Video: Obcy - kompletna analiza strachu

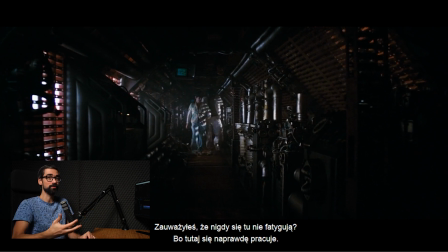Również wydają się wręcz tacy stłamszeni, tacy nic nieznaczący w kontekście właśnie tych lokacji.
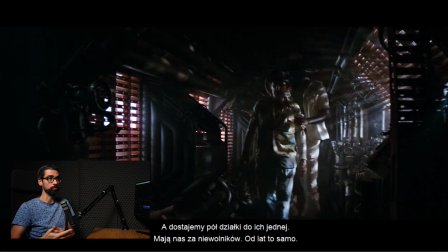Cały czas tutaj od samego początku już mamy budowany odpowiedni nastrój. Mimo, że tak naprawdę z punktu widzenia akcji aż tak dużo się na razie nie dzieje, Mamy dopiero budowanie podstawy scenariusza, czyli gdzieś się wybudzili, gdzieś w przestrzeni kosmicznej, nie wiadomo jeszcze o co chodzi tak naprawdę, ale już ten klimat jest tutaj, zaczyna być budowany od samego początku, od pierwszego ujęcia.
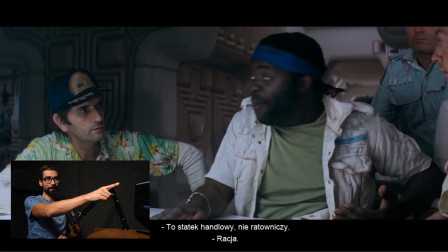Popatrzcie się nawet na opaskę, na czapkę tego gościa.
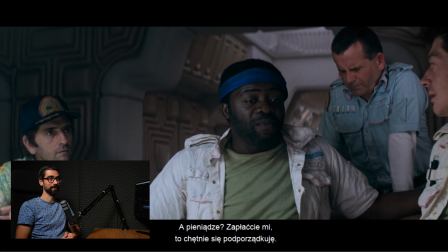Białe ciuchy, niebieska opaska, niebieskie ciuchy tutaj androida, biel naokoło. o tych kolorach, ale jak to jest precyzyjnie dobrane, nie? Że nawet wiecie, no te decyzje nie postępują na zasadzie, a ten, na którą może mieć opaskę, dobra, wybierzcie coś tam, kupcie jakąś opaskę, założymy, żeby ją miał. Nie. Każda decyzja kolorystyczna musi być podjęta świadomie, żeby oczywiście wykreować interesującą atmosferę.
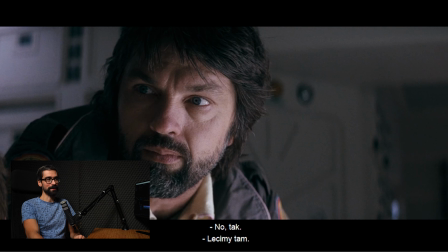na tą nalepę, tą naklejkę, tętą wyszywkę, którą ma nasz bohater na ramieniu. Jakie mamy kolory? Żółty, niebieski, no i ten czerwony, który również pojawiał się na przyciskach.
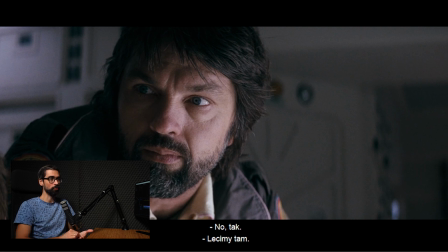Nie są to kolory wzięte z zupełnie innej palety. Mamy dokładnie trzymane wszystko w tym systemie. Nawet na czymś takim jak naszywka na ubraniach.
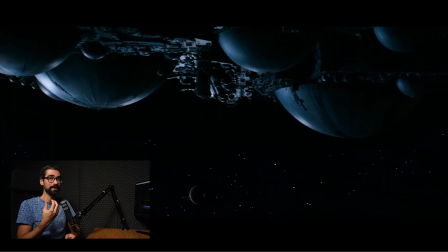Jakie, wiecie, jakie przykładanie się do najdrobniejszych detali. Ja myślę, że takiej naszywki, jakie ma kolory, to nikt świadomie nie zauważy poza mną, który teraz siedzi i wyszukuje dla was jakieś detale i smaczki. Ale nawet w takich rzeczach twórcy przykładają uwagę do tego.
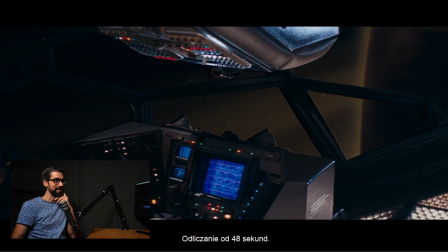Znowu ujęcia, niczym z produkcji Nolana obecnej, czyli mały stateczek na tle gigantycznej planety. No nie muszę oczywiście mówić, jakie wtedy tego typu efekty specjalne, efekty komputerowe robiły wrażenie w tamtych, w 79, coś takiego zobaczyć.
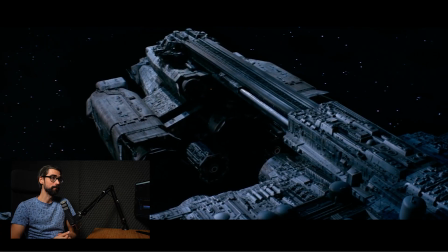Mega. Oczywiście ja tu powiedziałem efekty komputerowe, ale tu wiele rzeczy było wybudowanych.
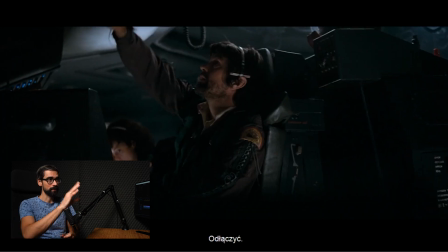To wszystko było w kontekście, wiecie, te konstrukcje były zrobione w miniaturach. Miniatury były stworzone tutaj, żeby to wszystko nakręcić. Podobnie jak Gwiezdne Wojny. Gwiezdne Wojny też były realizowane głównie z użyciem, te pierwsze oczywiście, głównie z użyciem miniatur.
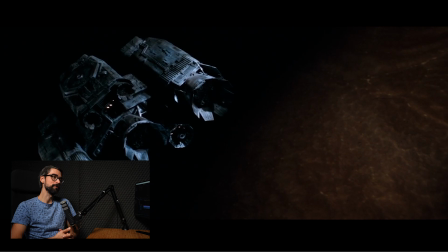To jest takie piękne, że ten film się w ogóle nie śpieszy.
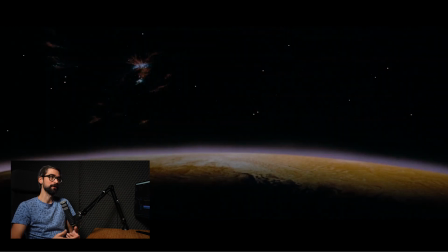Popatrzcie się, mamy jakieś ujęcie na monitory i ono sobie trwa, ujęcie na przestrzeń kosmiczną, ono trwa. To jest takie, nie wiem, mam wrażenie, że przestaliśmy wiele rzeczy obecnie w kinie rozrywkowym doceniać i szanować. Tak szanować kadry, szanować ujęcia, ich czas trwania, żeby one coś znaczyły. Obecnie się pędzi z kinem. Ono jest takie, wiecie, szybkie, dynamiczne. Oczywiście nie w każdej produkcji ja mówię o kinie rozrywkowym, a Ridleya Scotta mimo wszystko kojarzymy z kinem rozrywkowym.
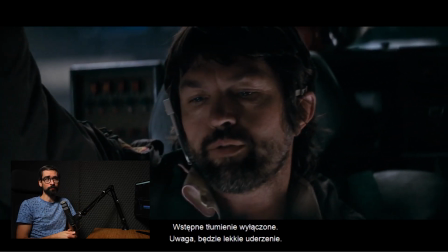Aż zadziwiające, że ktoś taki jak Ridley Scott, tworzący tego rodzaju produkcję jak teraz, stworzył tego rodzaju film.
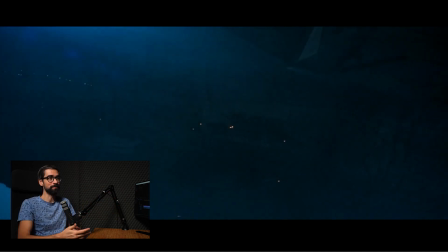To aż się w głowie nie mieści. Jak bardzo zmieniła się jego stylistyka, nie? Niby zmierza z tymi obcymi kolejnymi, jakiś Prometeusz, coś tam w tą samą stylówę powiedzmy, mamy tego obcego, mamy tę konstrukcję, tę scenografię nawiązującą w swojej estetyce do tego, co było tutaj, ale czegoś brakuje tym filmom, nie? Takiego duszy, takiego szacunku właśnie. Tego wyczekania. Trzeba zwolnić, zastanowić się, jak coś pokazać, żeby to miało znaczenie. Tutaj praktycznie każda rzecz ma znaczenie.
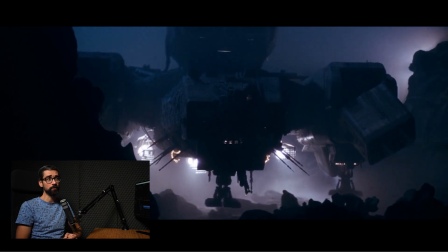Sam proces podchodzenia do lądowania trwa kilkadziesiąt sekund. Obecnie tego typu sekwencja byłaby ograna w kilku ujęciach. Lądujemy, fajnie, wychodzą bohaterowie, lecimy dalej. Tutaj cały ten proces jest odpowiednio wydłużony, aby wzmocnić naszą ciekawość.
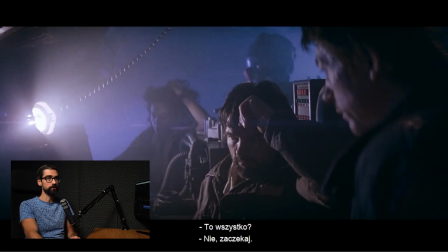Bardzo często w tym filmie również będą pojawiały się ujęcia, w których mamy umieszczone w kadrze światło, źródło światła, tutaj jest to akurat ta lampa, jest naprzeciwko kamery, kontrowo skierowana w stronę obiektywu. Powoduje to po pierwsze, właśnie tu mamy takie flary, jak widzicie, które się objawiają.
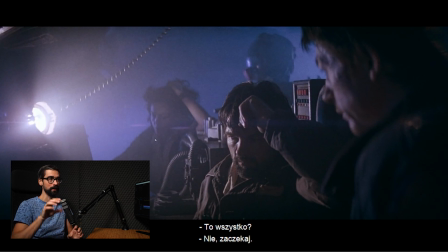To światło jest rozmyte przez mgłę, przez dym napuszczony na planie zdjęciowym. Te smugi się tworzą przez to, że gdzieś tam ekipa ma dymiarkę i nadymiła po prostu. Dzięki temu to powoduje, jeśli nadymimy w kadrze, to powietrze ma taką fakturę.
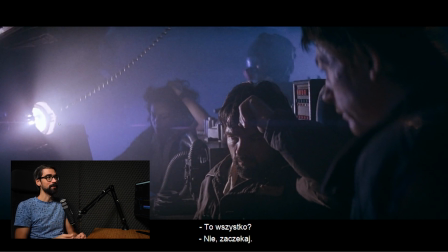Zaczyna być właśnie takie bardziej namacalne, gęste. I to powoduje właśnie, buduje te smugi, które padają od światła i tak dalej. Więc jeśli mamy taką gęstą atmosferę, to światło zdaje się odkładać na powietrzu, to właśnie jest użyta dymiarka.
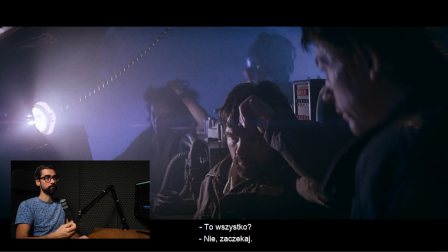I bardzo często w obcym będziemy mieli sytuację, w której źródło światła jest obecne w obiektywie, gdzieś przed kamerą i strzela, jest skierowane właśnie w naszym kierunku, mniej więcej. Daje to właśnie takie zaburzenie Naszej wizji Fajnie buduje klimacik Tutaj często jest to stosowane Widzicie jak dominuje tutaj ten niebieski On zaczyna wręcz wyciekać ze wszystkich stron Ze wszystkich kierunków kadru Popatrzcie się jak z dźwiękiem również twórcy grają Mamy
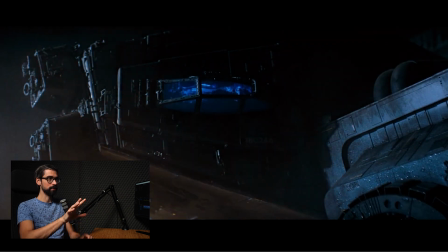Na zewnątrz ujęcie atak dźwięku
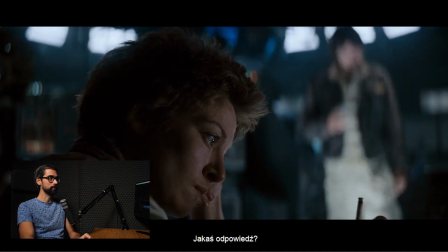Cięcie i cisza Na zewnątrz panuje chaos, burza
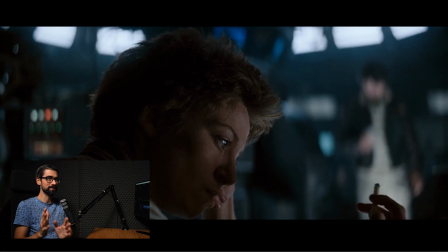wewnątrz cisza, ostoja spokoju. Ale ta burza z zewnątrz, ta burza grasująca naokoło, ona, jak wiemy, w końcu wedrze się do środka, metaforycznie i dosadnie. Ale to też świetnie właśnie pokazuje tą samotność, to odseperowanie od zewnątrz, od świata naokoło.
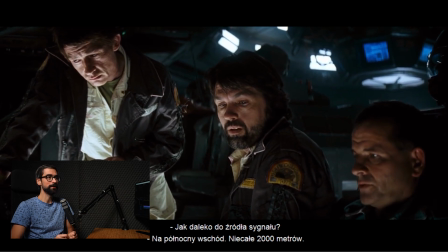Przez cały czas mamy wrażenie, jakby nasi bohaterowie byli zamknięci w puszce, w jakiejś konserwie.
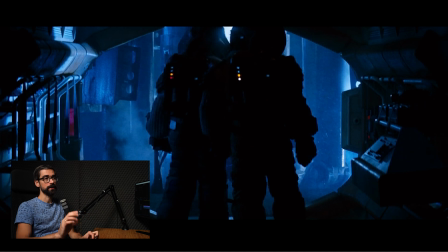Widzicie? Znowu tego rodzaju kompozycja kadru. Szeroki obiektyw. Na pierwszym planie mamy jakieś tam elementy mechaniczne rury i tak dalej i nasi aktorzy na samym środku
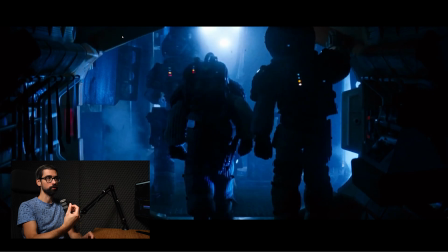i również w środkowej części kompozycji mamy jakieś źródło światła, jak widzicie, wycelowane w obiektyw kamery.
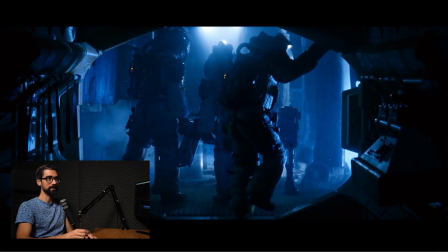Bardzo często powtarzająca się konstrukcja, ta kompozycja ich otacza, zamyka w takiej ramce, powoduje również, że wydają się, wiecie, tacy przytłoczeni przez otoczenie.
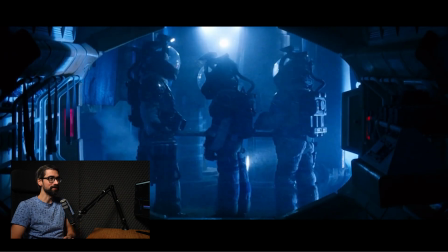No, oczywiście mamy niebieski kolor i szalejącą wichurę. Ponownie ten kontrast dźwięku.
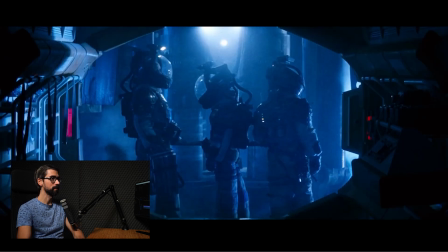To jest wszystko świetnie przemyślane. Patrzcie. Burza. Cisza.
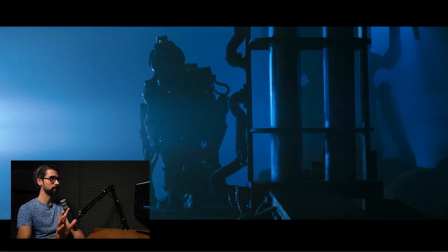Burza.
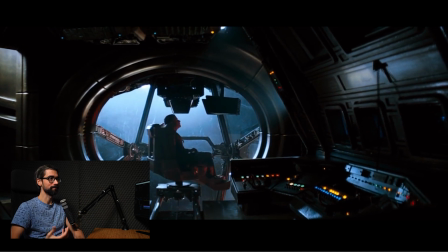Cisza. Jak niczym pulsowanie. Cały czas w tym filmie jesteśmy atakowani właśnie takimi kontrastami.
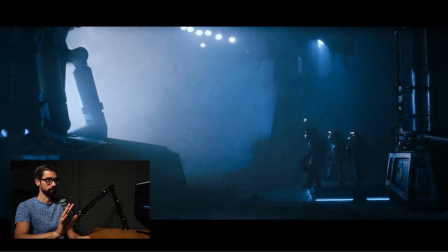Bo zwróćcie uwagę, że gdyby mieli burzę i tutaj,
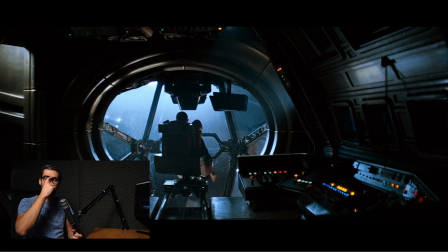na tym ujęciu, na przykład dynamiczną muzykę, jakiś utwór, no to by było często teraz. Mi się wydaje, że gdyby dzisiaj zrealizowana o taką scenę w zwykłym blockbusterze, to oczywiście mielibyśmy tutaj właśnie tła jakiejś dynamicznej muzyki, coś tam by się działo, wiecie, żeby jeszcze bardziej to on, teoretycznie ten klimat wzmocnić, nie?
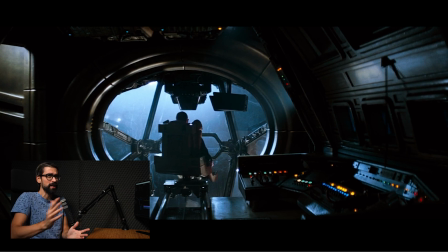Że pompatyczna muzyka, nasi bohaterowie wychodzą, tu szaleje burza, dzieje się, szybkie cięcia. Łatwo sobie to wyobrazić, prawda? Ale tutaj nie. Zwróćcie uwagę, że tu nie ma w ogóle żadnej ścieżki dźwiękowej, ścieżki muzycznej, przepraszam. I to właśnie powoduje to skontrastowanie tej szalejącej tej burzy z tą ciszą, genialną atmosferę.
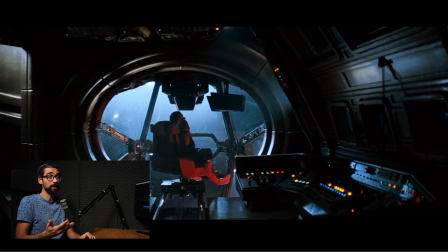Nic nie słychać, tutaj nic nie ma.
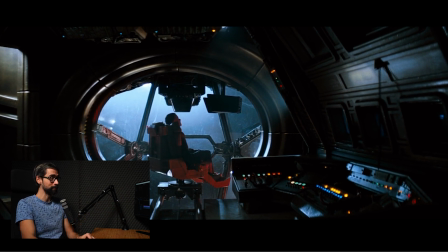Nawet jak spojrzę na waveformę, czyli na wykres dźwięku teraz w programie montażowym, tutaj praktycznie jest pusto, tu praktycznie nic nie ma.
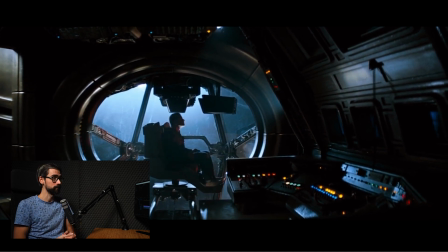Jakaś tam cichutka atmosfera nagrana tylko w danej lokacji. Jakiego koloru jest kubek?
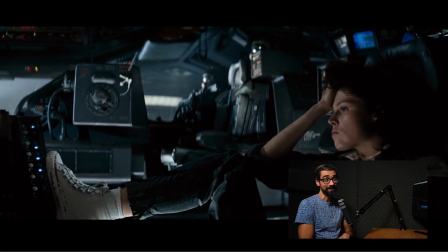Oczywiście biały. A, jakiego koloru są buty? Białe.
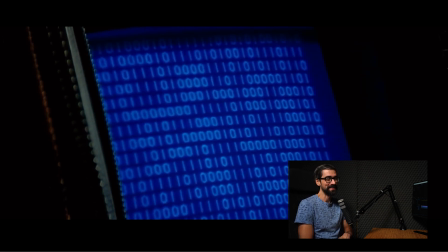Dobra, przestaję, spoko.